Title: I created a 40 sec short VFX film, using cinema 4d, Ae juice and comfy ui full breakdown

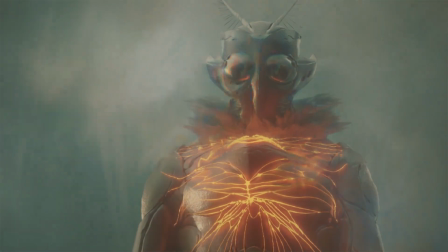You can't run away from who you are. No, I want to keep going.
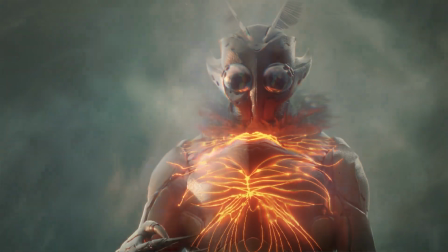You have no choice.
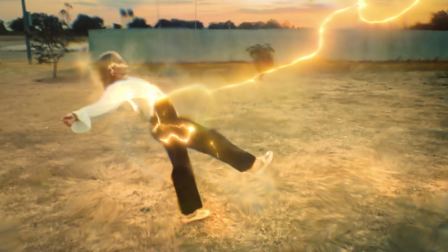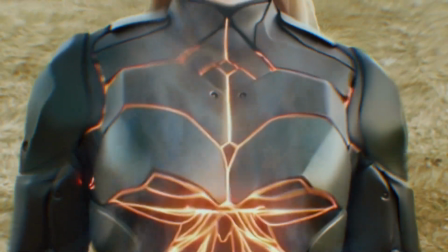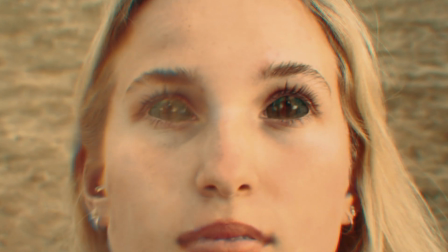Now we are connected.
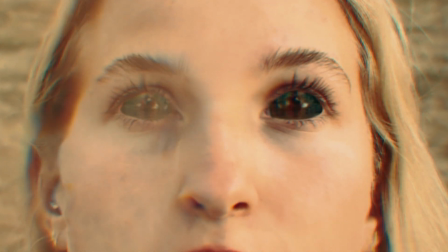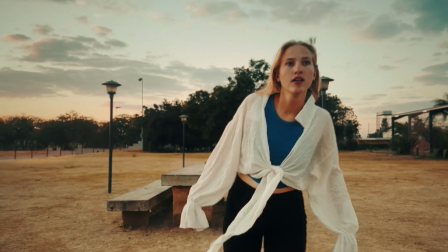So today I'm going to be showing you how I brought these shots to life using some very cool compositing tricks and some VFX assets.
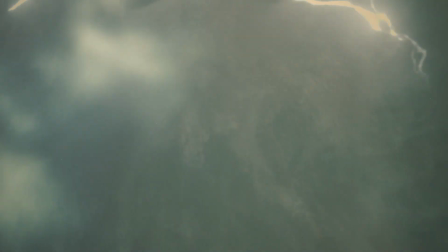So stick around to the end of the video and learn one or two things.
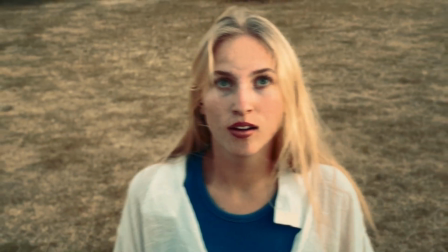So my original idea and concept was she jumps out of a portal,
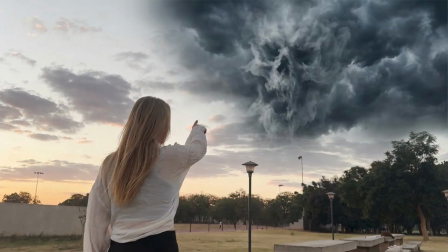then dark cloud forms, then a skull-shaped cloud appears and fires lightning at her.
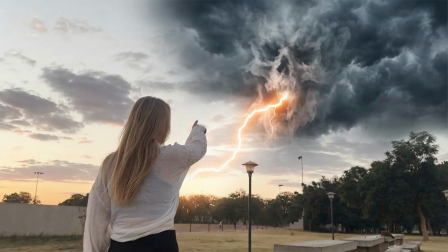But the idea changed because I wanted whatever was chasing her to come out of its own portal as well. So if I went with my original idea, there wouldn't have been a way for it to emerge since it would be made of clouds.
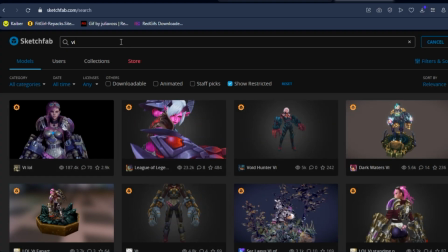So I went over to Sketchfab and I searched for villain.
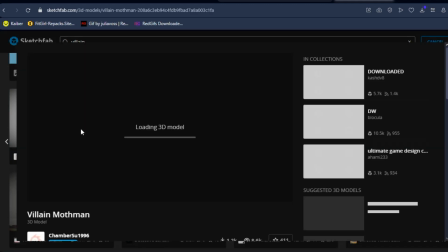Several models popped up, but the only one that got my attention was this model made by this guy.
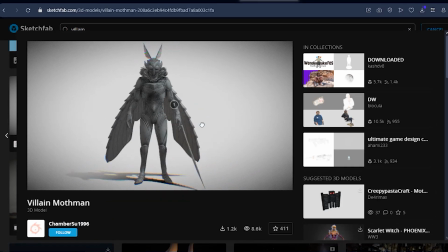I like how it had details including the blade, wings, which I thought would be great to have it coming through the portal,
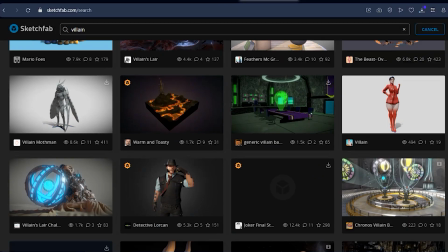but I later got rid of wings and the blade.
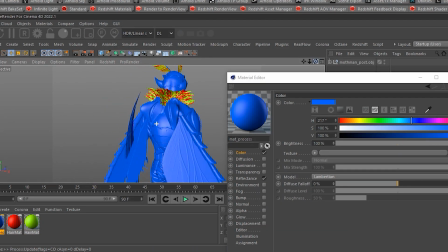Since it didn't come with textures, I started applying rough materials, colors to different body parts just to get the sense of how it would look.
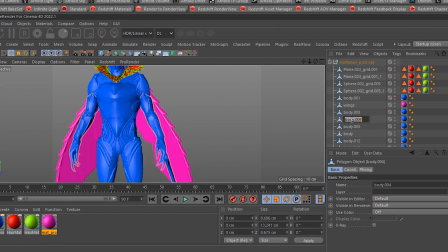And since I didn't know what colors and textures I should give it, I just gave it random colors for different body parts.
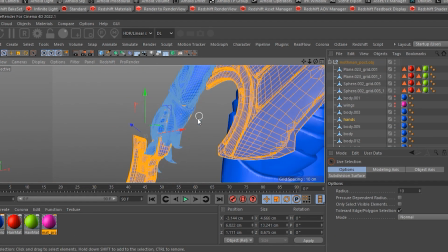I also separated some parts that I wanted to have different colors or later add different effects or manipulations to.
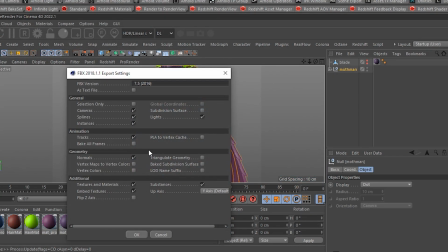I then merged some parts that I wanted to be as one,
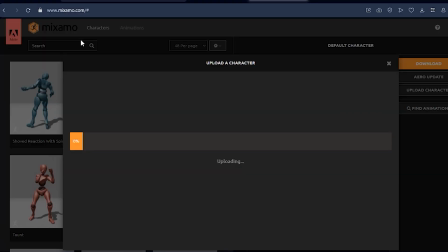and once I was done, I exported it as FBX and went over to Mixamo to rig it.
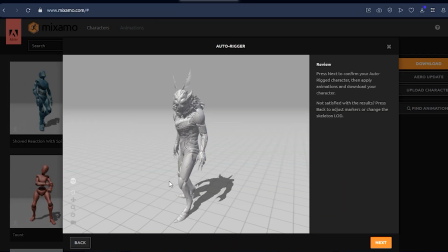I placed the points to the corresponding places and waited for the rig to finish.
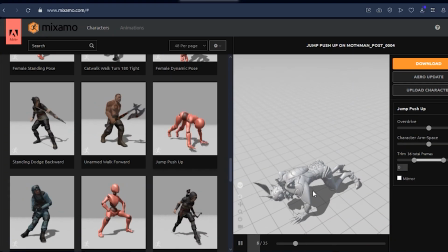After it was done, I applied an animation just to see how it's working, and it was working out
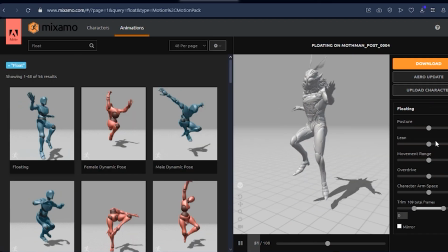and twerking. Yeah, maybe too much. I searched for floating animation and it looked nothing like what I was looking for. I also searched for flying animation, but there weren't really good flying animations.
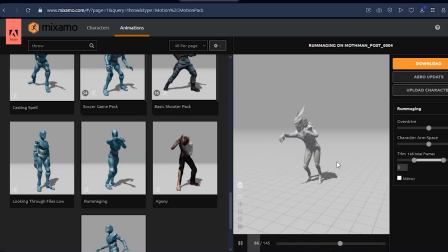I also found this animation called Ramaging, which looks like it's firing some powers or maybe pointing, I don't know.
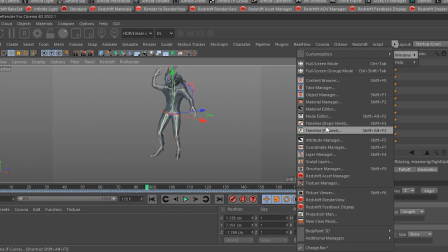Inside of Cinema 4D, I discovered that the animations wasn't going to work for what I needed to do.
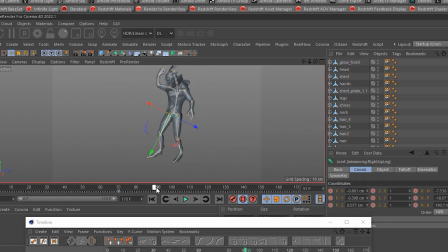So I decided to just go simple.
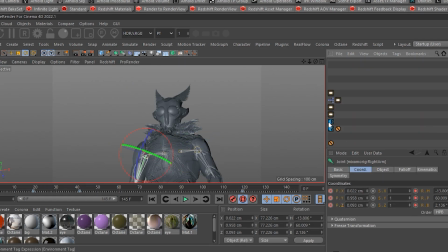I deleted every animation and started animating kind of from scratch, starting with the head, the neck, the shoulders.
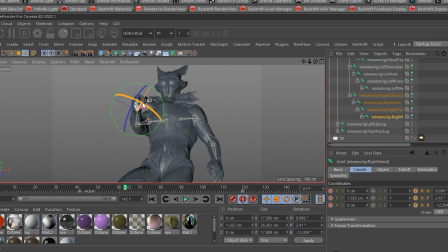Even though I'm a very bad animator, I tried my very best to make it feel alive.
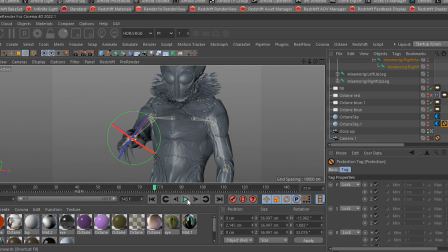I kept it really subtle for this shot because sometimes less is more, and overdoing it can easily make it look fake.
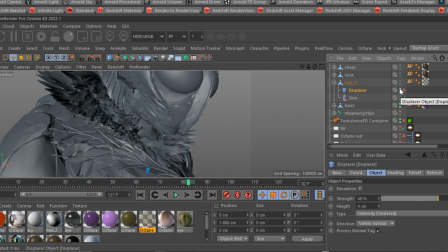Another thing that made it look more alive was I applied a displacer and added an FBM noise with animation speed and movement in the X, Y, and Z, which gave it the look like the air is being pushed and moved by the wind, when in reality it's just a noise that is being applied to.
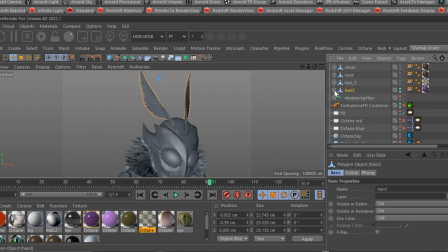I also did a similar thing to the top hair antenna thingies and gave it a movement as well.
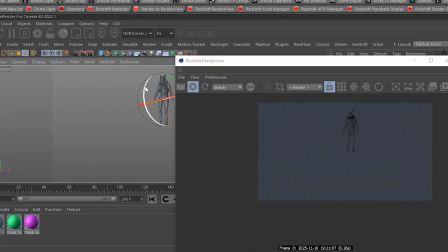I then opened up Redshift and created a dome light with an HDRI image which looked close with our location.
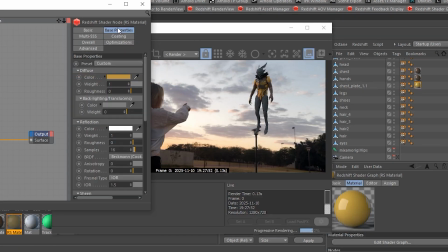Then I added the still image as a background so that I use it to match the lightning from the dome light.
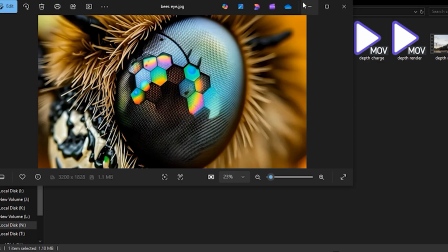I added more textures on the front pattern, and on the eyes I added a bee's eye texture that I downloaded.
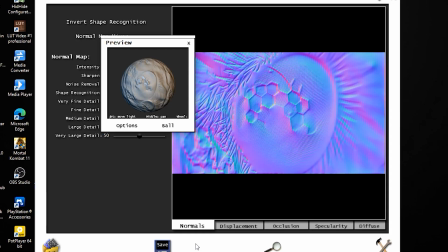At first I applied every map including displacement, normal, roughness and so on,
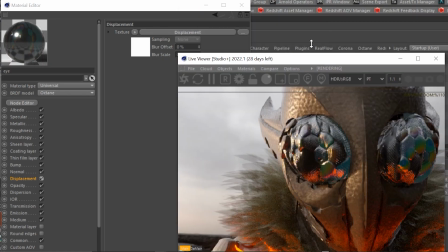but the displacement and normal map wasn't working for me, so I turned it off.
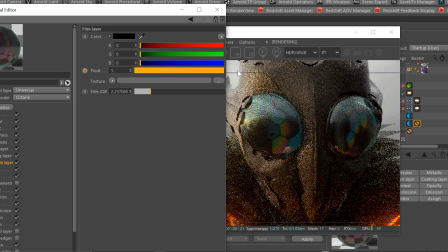I also added and keyframed the color shift in the thin film to shift over the course of the animation.